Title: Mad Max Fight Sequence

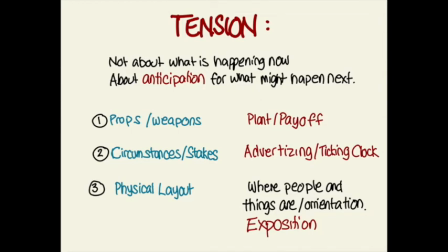So that the typical elements of a fight scene, the props, the weapons, the circumstances, the stakes, and the physical layout are dealt with in terms of plant and payoff, revelation and recognition, advertising, a ticking clock, exposition, curiosity and reveal.
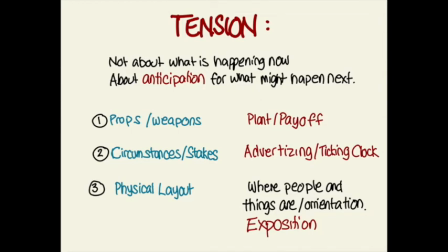All the terms that we've been learning actually apply directly to the best fight scenes. All right, let's get granular with this.
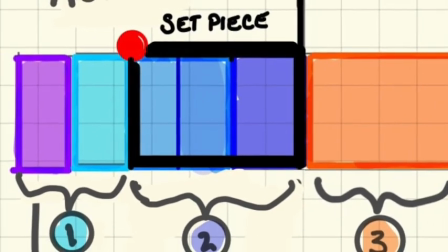After the epic and visually spectacular storm sequence, the next sequence opens up in complete stillness.
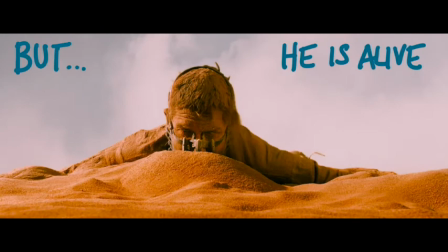We open on what seems to be a buried corpse, but Max raises his head, he's still alive, and he jumps up, but he has a hallucination.
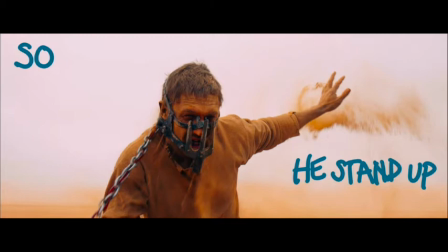And this being the exposition part of the sequence, we
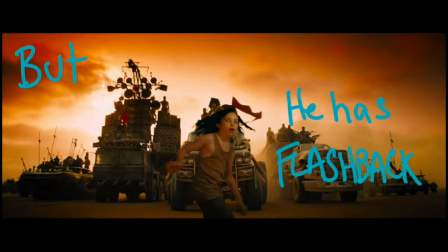have to be reminded of a few things, namely that Max has these hallucinations that can be distracting and overwhelming.
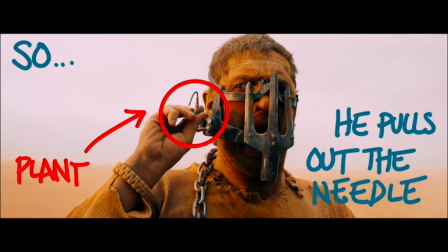The first thing he does is he pulls out the needle that has been taking his blood. A moment is spent to really take in the needle and the tube. This is important because that needle and tube will come back later. But, as with any story, he has a problem.
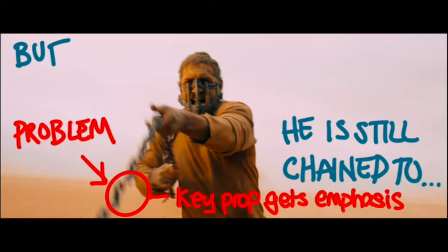And he does a lot of business with this key prop, the chain, because we have to understand that he is still connected to the war boy and the door.
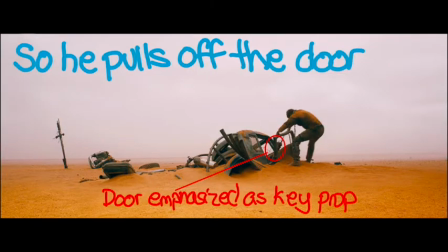So he pulls off the door, and here in this expositional part of the sequence, certain props are going to be given certain emphasis, like the chain, but also the door. We see that it's heavy, that it's metal, that it is burdensome. He pulls out the war boy, who's also heavy.
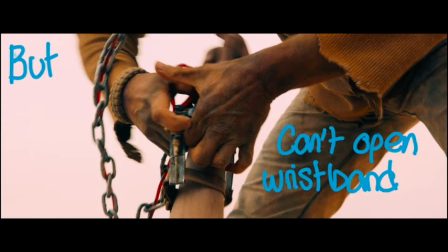Max, whose want is now clear, he wants to get free of this chain, tries to take off the wristband, but he can't get it off.
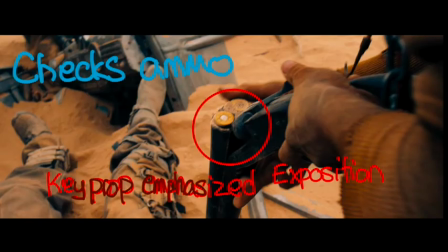So he grabs the gun. He checks the ammo. This does two things. It emphasizes a key prop and a key element about this prop, its ammunition, and he prepares to shoot.
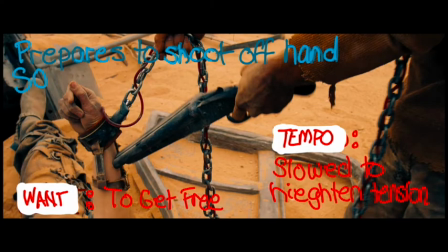Here's a case where the film, which is usually fast-paced, slows down to build our dread and anticipation of seeing a hand blown from its wrist.
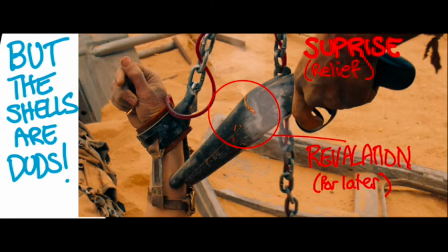But the ammo is a dud, which is a surprise, and that emphasis is important because this is also a revelation. We know that the gun can't actually shoot bullets, and this will be important later.
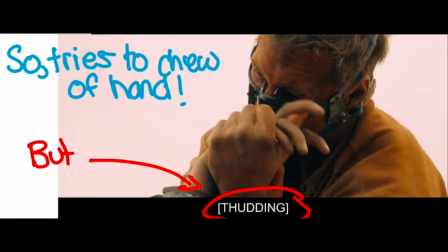So then he tries to chew off the hand, showing just how desperate he is to get what he wants.
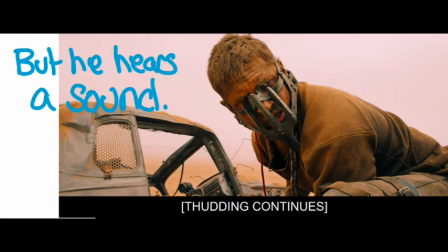But, and this is what I would call the inciting incident of the sequence structure, he hears a thudding off in the distance.
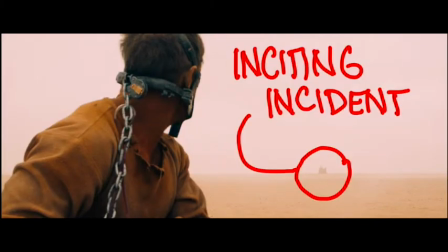He turns to see what it is, and he sees the truck in the distance.
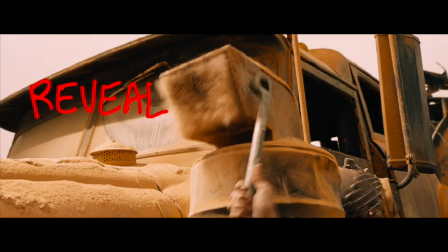We have a reveal that gives us more exposition. It's Furiosa pounding out the dust in the radiator.
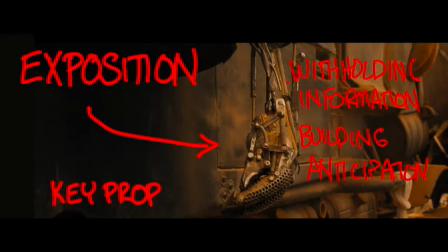Carburetor? I don't know, I'm not a car guy. And the important exposition that the key prop, her arm, is hanging on the side of the truck. This is important because Furiosa is going to be at a disadvantage. But be sure to notice in this sequence how information is skillfully withheld from the audience so that when it is finally revealed, it has greater impact.
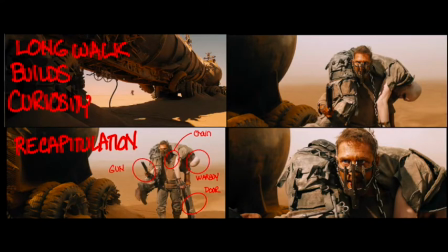Once again, in order to build up anticipation, the tempo is slowed and there's a long, arduous walk for Max as he approaches the truck. And this is important because it also gives us a chance to recapitulate, to get a recap of all the different props, the gun, the chain, the war boy, and the door.
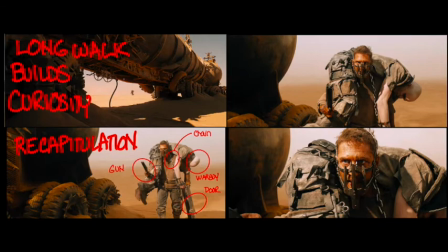And we hold on him because the next reveal is going to be big, so we want to build up the entrance of the war brides.
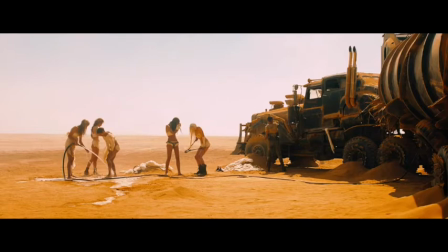Now, this is an important movie moment because the war brides have been withheld from us until this moment,
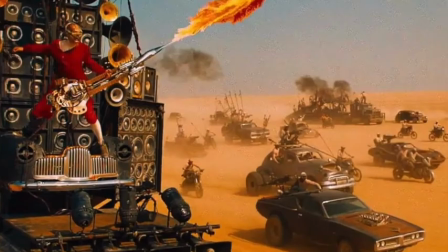so as they have the maximum impact here, especially in contrast to all the imagery we've seen before this,
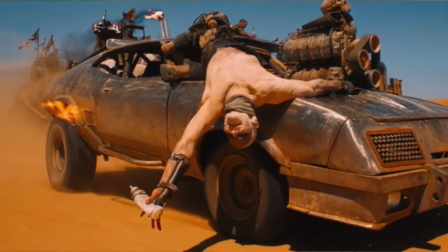which is extremely toxically male. And suddenly we have this dreamlike vision of femininity and water.
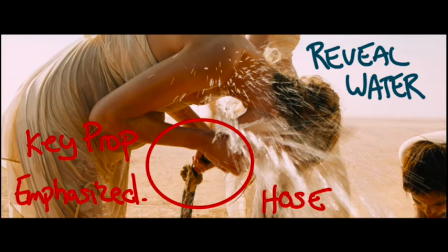A key prop is emphasized here, the hose with the nozzle. It's also going to play a part in the fight scene. This marks the end of the first segment of the sequence.
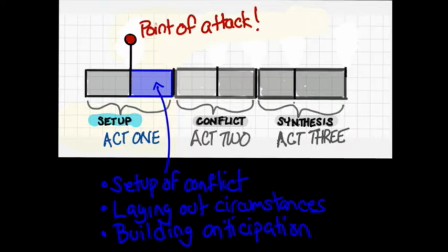And with what we can call the point of attack of the sequence, we begin the next segment, which is all about the build up and anticipation for the fight scene that's about to occur.
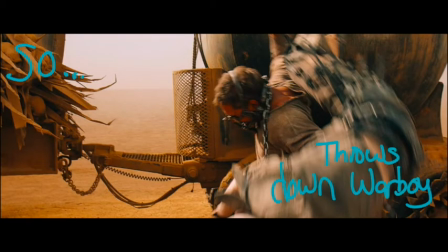So Max kicks off this segment by throwing down the war boy and the door, and raising his weapon, he threatens them.
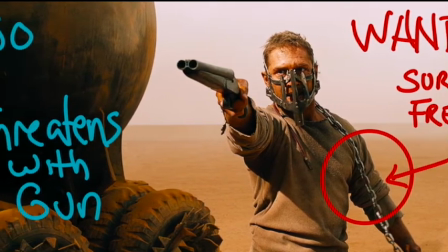His want is clear. He wants to survive, but more urgently, he wants to get free of this chain.
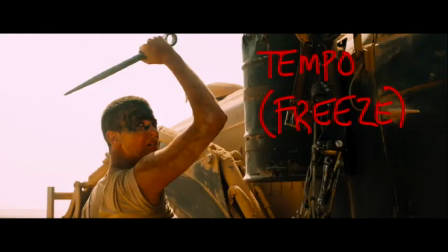At this point, the tempo freezes.
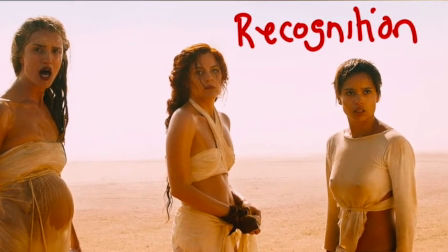Everyone just looks up in recognition, and there's a long moment of tension as everybody just stares.
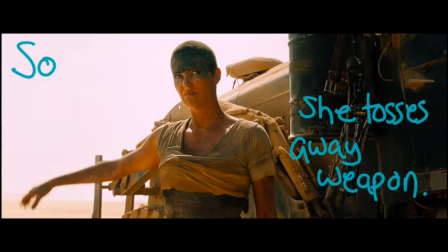So Furiosa tosses away her weapon, and we get a moment to highlight a key prop,
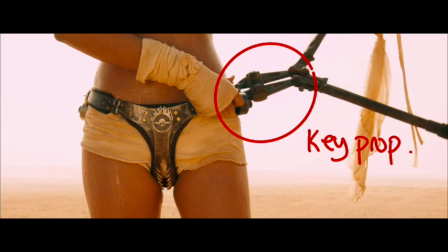the bolt cutters, which just happen to be exactly what Max needs, and a bit of exposition.
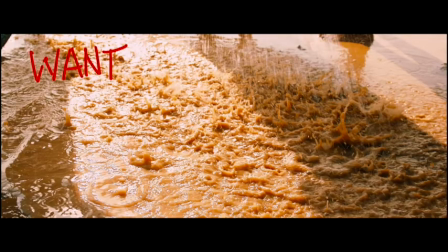However, he also sees an even more urgent want, and he asks for it.
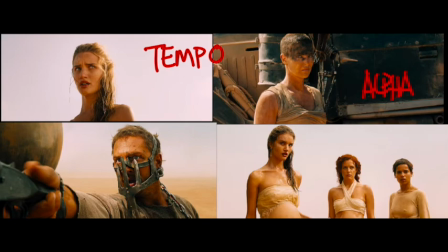Again, we stretch out time as Furiosa looks to the pregnant wife and gives her the go-ahead.
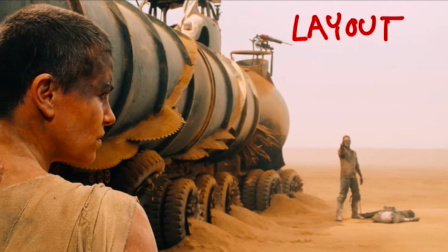The slow tempo allows us also to understand the layout of the space.
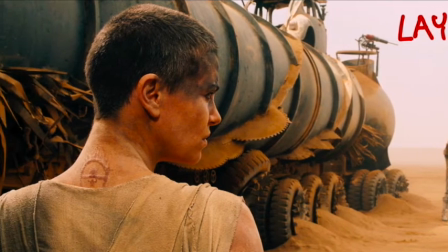Again, this is a table, and we're laying out all the pieces.
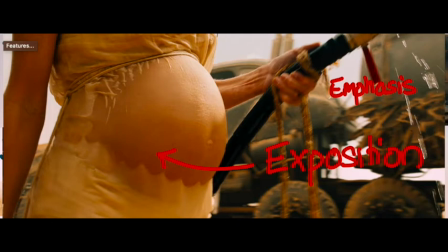As she walks over to him with the water, we get some key exposition that she's pregnant, in case you missed it in an earlier shot.
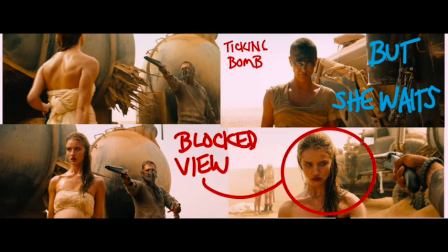Also, as she gives him the water, again, now the tempo has been turned down to a crawl, and we get a particular shot of Furiosa again and again that shows us that she is a ticking bomb,
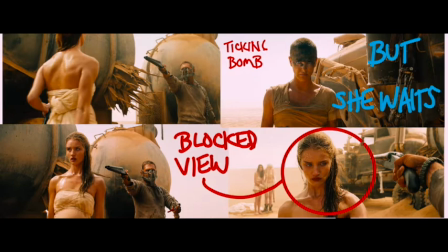that she is looking for her opportunity. And also, again and again, we are given a shot where the view of her is blocked, making us, the audience, nervous about where she is, when she might jump and try to strike. To be clear, I'm arguing that this is a story point. These shots and being blocked from view and the emphasis on Furiosa getting ready to spring at any moment, because this is advertising for what might happen next, and so would be part of the screenplay.
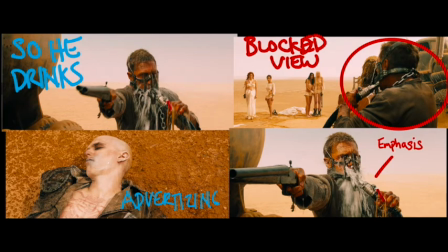Max drinks, but that's not all he wants, and splashes the war boy, which is a bit of advertising.
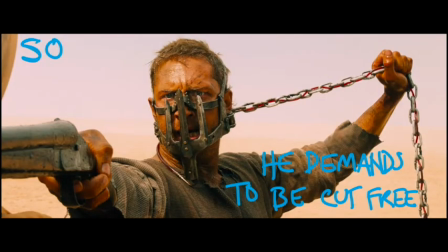So he still has his primary want, which is to get free. So he demands that they cut the chain.
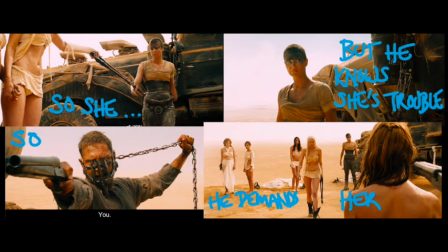So Furiosa readies to take it to him, but Max, knowing that she is trouble, demands that one of the other brides take it to him.
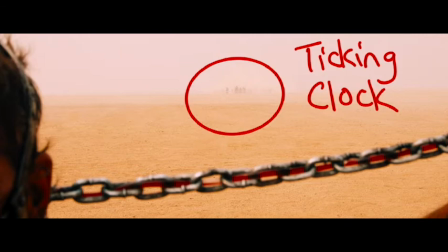And here is introduced the bigger ticking clock in this whole sequence. The bad guys are on their way towards them.
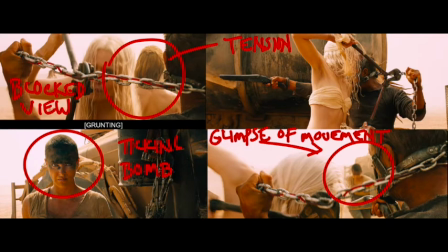So the tension, the blocked view, becomes intense, so that when we finally see that glimpse of movement, it is a jolt.
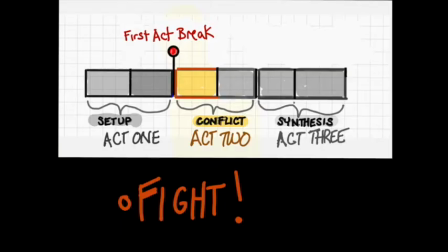And this essentially ends the first act, which has been placing all the elements, all the pieces of the chessboard exactly in place, so that the fight scene can unfold in a way that tells a story.
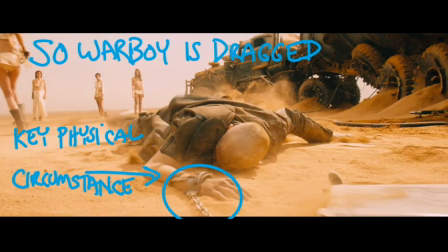So Furiosa tackles Max. Warboy is dragged, showing us again that they're physically connected.
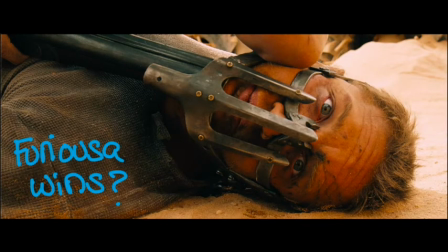So she grabs the gun, and it seems like she wins. She puts it under his neck, but in a recognition, the gun is of course unloaded.
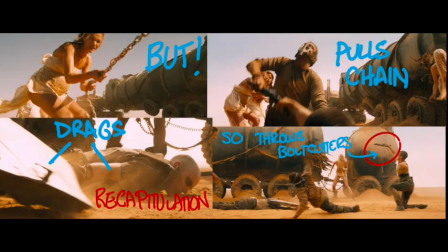So Max flips her, and it seems that Max has won. But the wives pull on the chain and drag him back.
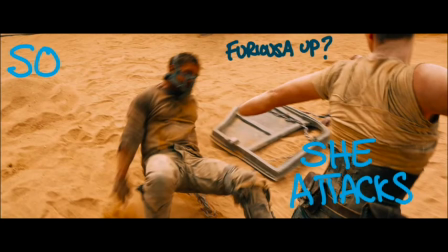But the wives fall down, and Furiosa attacks with the bolt cutters, but he uses the door as a shield.
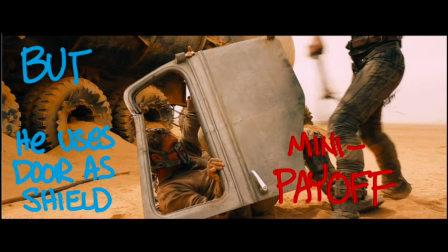And this is a kind of mini payoff, because the door has a context of a car door and then a context of just a piece of dead weight,
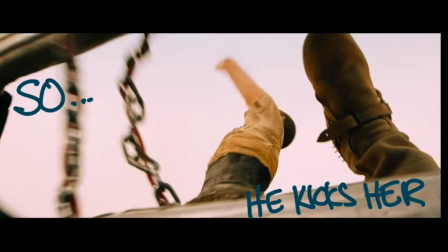but then it becomes, in the fight, a shield. So Max kicks her, but the Warboy starts to wake up.
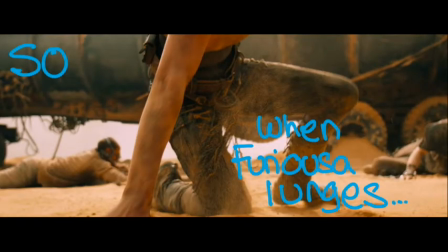So when Furiosa lunges, Warboy trips her up with the chain.
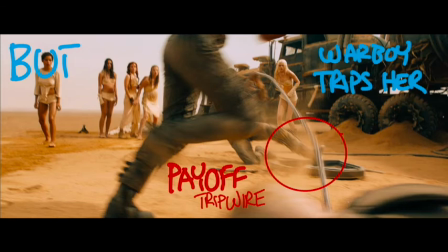And again, this is another mini payoff, because the chain, which had been like a leash earlier and a burden,
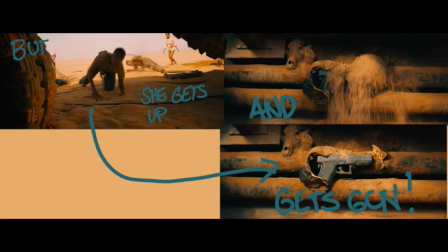now has a completely different function as a tripwire. But Furiosa gets up and smashes the secret compartment and reveals the gun.
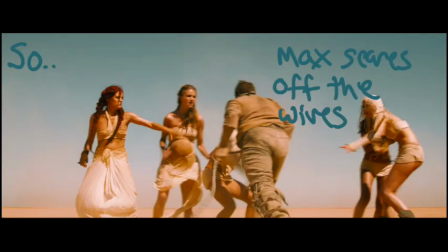So the Warboy tackles her, but Furiosa beats him down. So Max scares off the wives and rushes for the gun, and he gets there first.
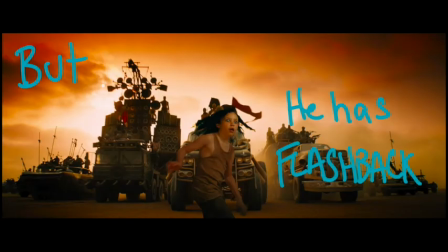Again, it seems like Max has won, but he has one of his terrible flashbacks.
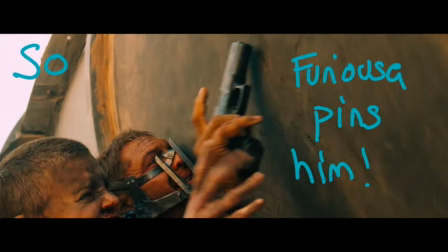So Furiosa pins him, and they fight for the gun.
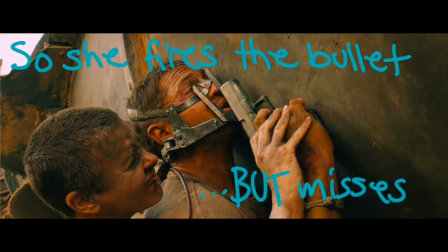But the clip pops out, and the Warboy lunges, so Furiosa fires the bullet but misses, and Warboy gets the clip, but the wives tackle him.
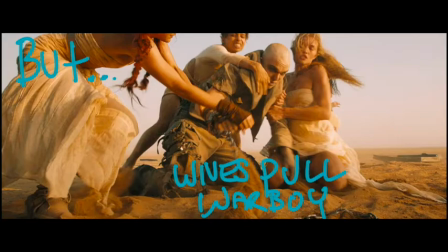So Max flips and pins Furiosa, but the wives pull the Warboy and yank back Max.